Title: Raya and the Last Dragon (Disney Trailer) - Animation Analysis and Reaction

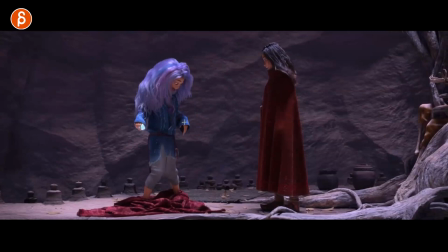35:36 Love that one. but you know holding something let's go back or just that nice triangle pose there right simple and clean so for you as a student
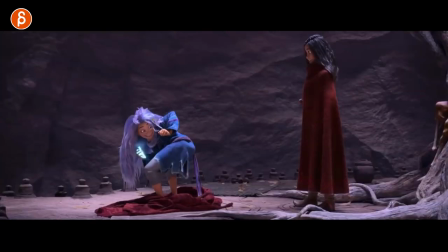35:45 i would look at trails like these or movie moments whatever movies you have you know different ways of having a fist or holding fingers together you
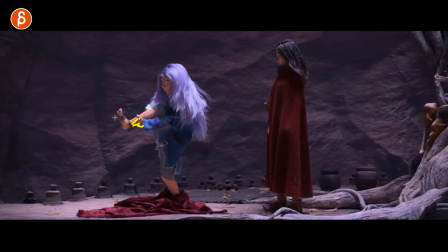35:54 know how is she holding this with that index out and these in for me it's always mental notes and then screenshot this put this into your folder and that will be your reference like how are disney animators doing this if you want to animate something disney style now you have to stick to a specific style she's just appealing hand poses in general but something to look at and
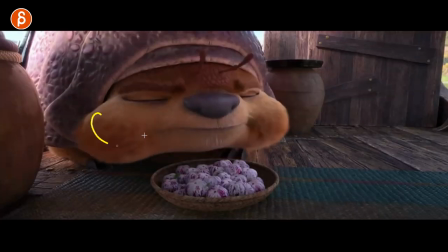36:13 always remember the last moment of squashiness and then
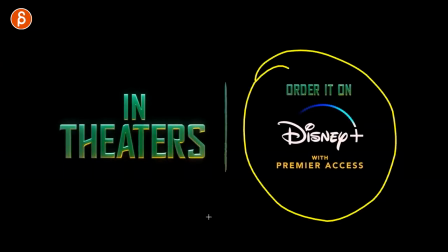36:18 not in theaters for me probably i can't wait to watch
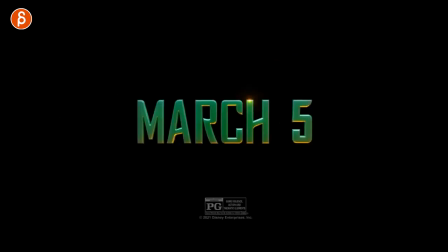36:24 this either way it would be cool to see some theaters though but march given the current pandemic i'm
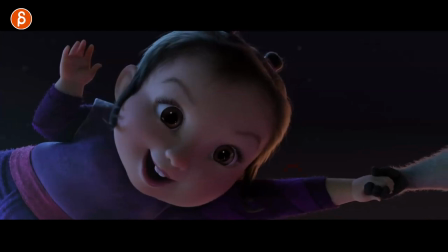36:30 not sure probably watches at home but anyway that is the full trailer but again you're holding right you got hands together just going back to what i said before
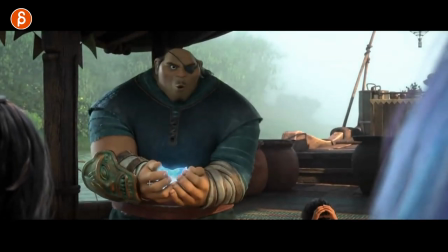36:39 in terms of hands right got this here how they get together so not just a screenshot of the pose but what happens to the
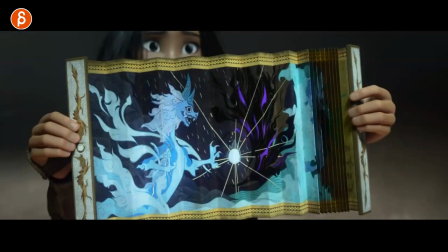36:48 fingers as they hold something as they grip something as they let go of something right again this is your one-way index further out this contrast this is different than this screenshot take note of this You know,
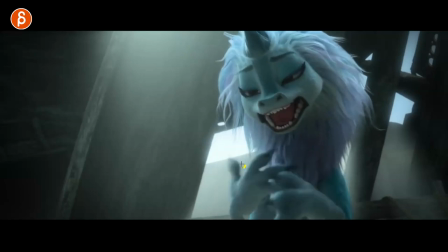37:01 something like that. As you curl out your hands, it's a massive lead with the thumb and then the rest follows.
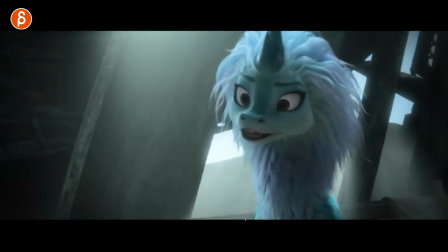37:07 And then again, the thumb goes in first into that. So that's what I would take out if you're a student.
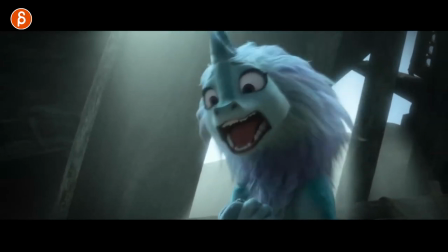37:12 Look at those moments of, well, if they blink. Let me see, is there a moment where someone just blinks?
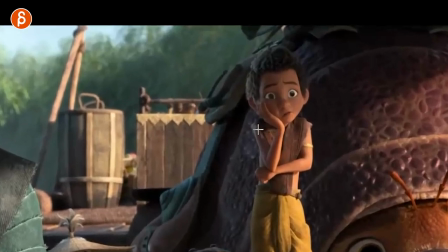37:18 Let me actually pause this. You don't have to watch me scrub. All right, so you unpause this and you can see how you have a slight ease in, right?
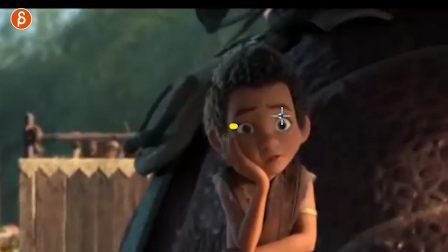37:26 Just with the upper part here. And then it cuts a little bit into the pupils. then it's slightly lower not in the middle okay your compression little bit right almost not fully closed and then you ease out of that then you open up but ease into this also with the eyebrows there like that's something I would look at
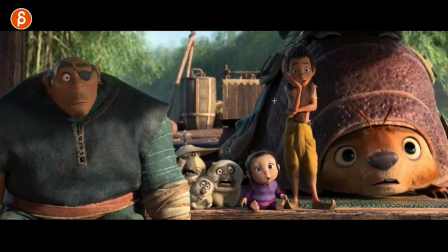37:44 this is kind of like a a you know shocked huh it's not super fast like something is splashing or something in front of him that's kind of like a a quick blink so that's something I would look at where you have blinks hand poses and then take no write it down how long
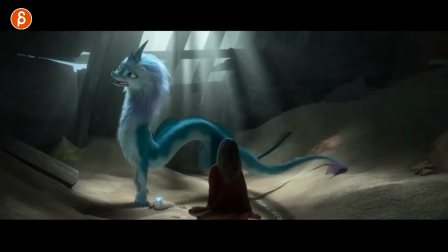38:00 does it take there's actually something here I thought was really cool when you look at again head accents but also
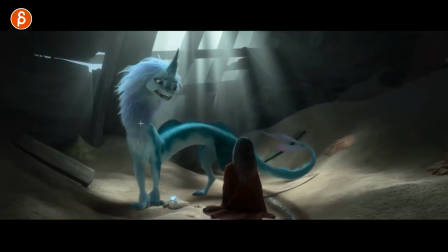38:05 eyebrows watch it again listen right when she goes
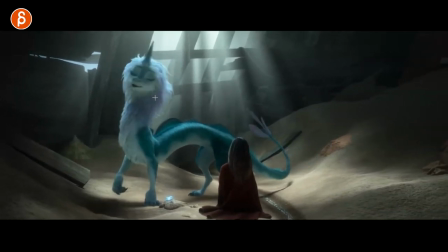38:10 that one kid she says that one kid and pitch in pitch in the
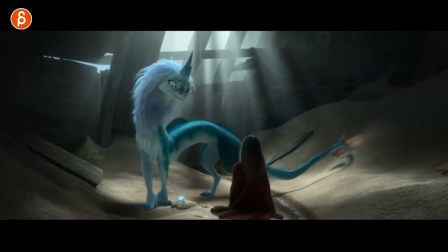38:16 pitch has that little pitch in so when when she's saying
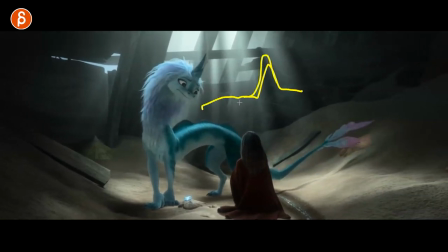38:21 this one thing a little pitch it it's a little higher note there just in the voice and the energy and in the not the volume this is how
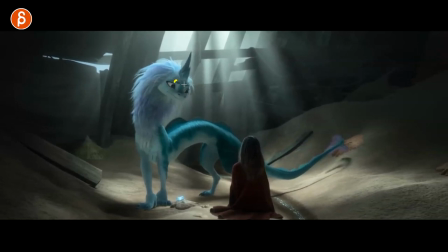38:29 she says it and you got that extra accent there and you bring that up with eyebrows a bit of stretchiness in the whole face and
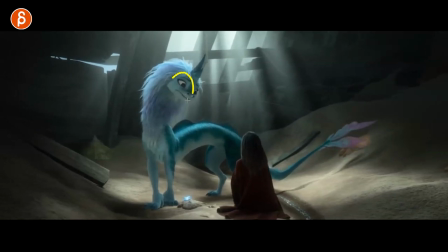38:37 just a little bit of a little bit of a accent there to pitch in still with an arc i would look at this how do they do that or
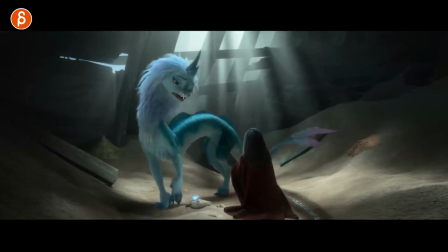38:44 eye darts right one frame for this amount when do you want to have more this is kind of like a half blink again it's
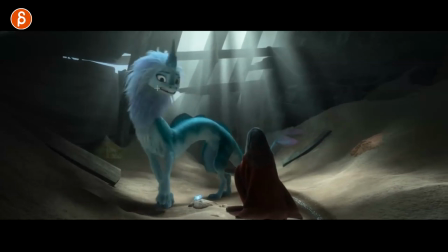38:50 okay to have half blinks look at how are they animating this what What are they leading with, with the head for certain moments like this? And how it's a nice arc at the end there. Look at this. It goes over this way, stops, and then corrects over this way.
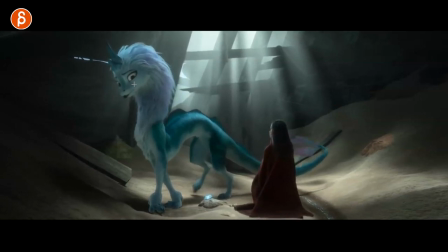39:05 And then you got that one frame dart again. A little bit of squeeze there.
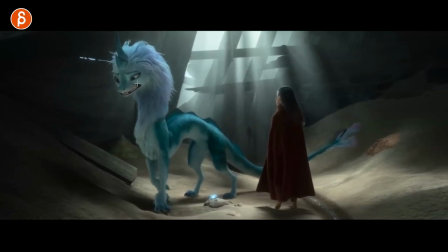39:10 Just stuff like that. You got a little bit of a dart. For this, it's a little bit of a change in the lids.
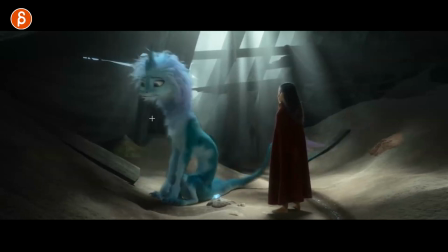39:15 So stuff like that. This is why I do this.